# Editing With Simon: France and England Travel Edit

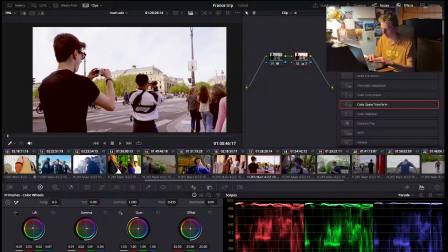[63:20]
Complement it with some blue.
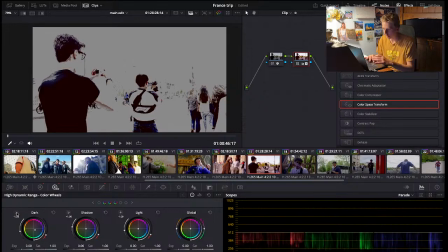[63:26]
Yeah. So this is what I'm gonna do. I'm gonna have these shadow parts be a little bit more blue hue,
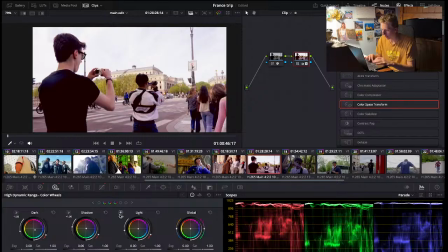[63:37]
and make it so that the rest of the image is just a little bit more orange, a little bit more brighter. And like I really like right here, like the blue kind of shadow of the shirt with the orange light from the little bit of sun.
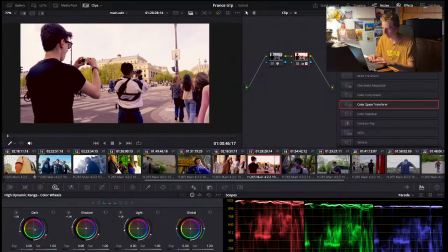[63:54]
Just complements each other very well.
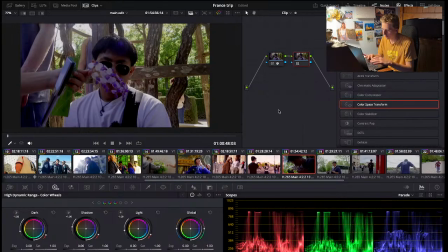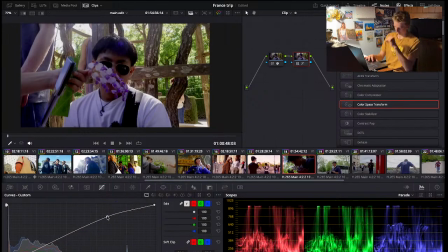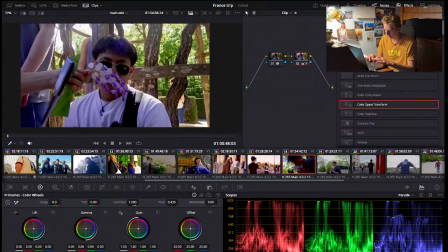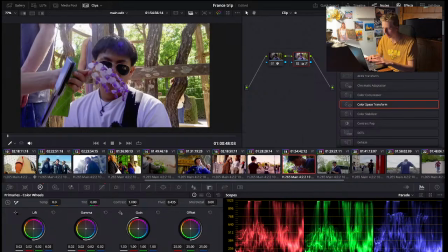[64:24]
you guys have any questions about editing, drop them down in the chat below. I'll be happy to answer them. Get a conversation going. Because this is kind of just doing the same thing over and over again. But that's part of color grading.
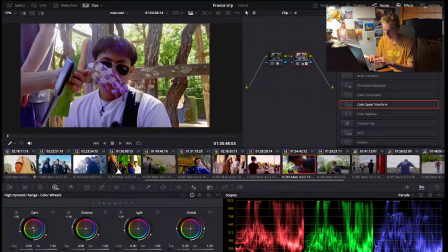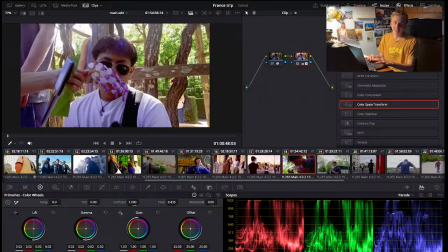[65:02]
How can we become as cool as you? Well, short answer, you can't. I'm just sorry. It's a very high level of just Origane, but you know, not everyone can be like me. It's a struggle too.
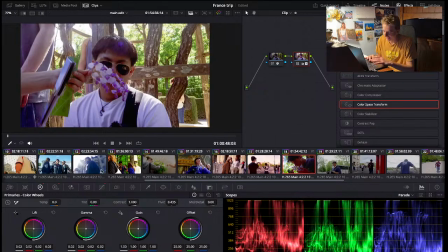Here with this image, we have very bright greens behind the subject Joe,
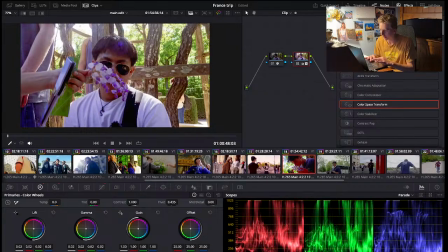[65:33]
and Joe's in the shadows, and that's kind of making it just a little bit difficult with the shadows, because I want to bring the image a little bit brighter, but I don't want to make the background overexposed.
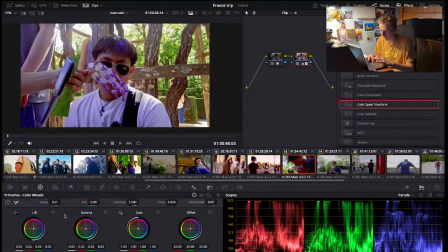[65:51]
I'll see if I can work something out, get the image to be what I want. I'm thinking keeping it a little bit more green. I actually might make
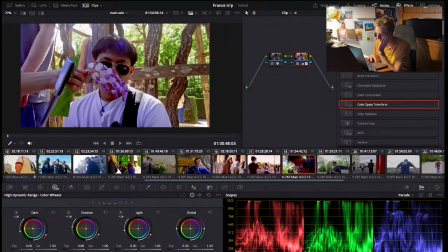[66:04]
this high dynamic range color wheels a little bit more green, just because they affect a little bit less of the image. That looks nice. Shadows, then I can make them a little bit more orange,
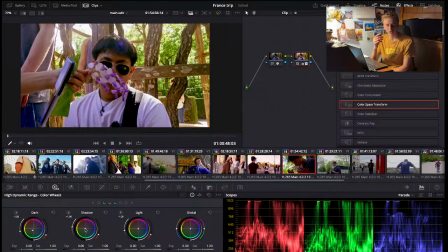[66:21]
have them have that little bit of sunlight texture as if the sun is shining or bouncing off something, brightening the image the way it is now. And then I can go back. And these wheels seem to be a little bit more broader with what they change in the frame.
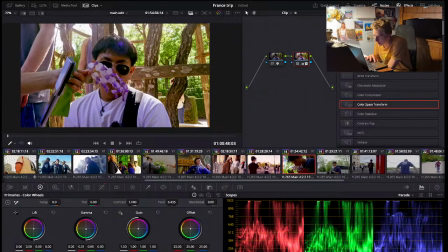[66:39]
So this helps just balance out anything that was too much on the other scales. And that looks good.
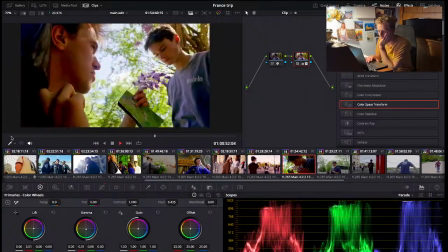[66:51] Shed a tear just as long as you stand.
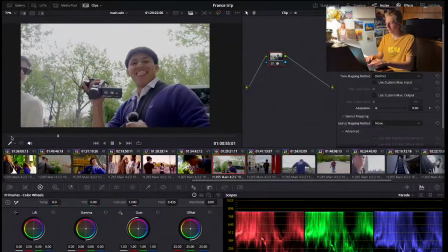[66:57]
I think it looks fine. We'll keep going.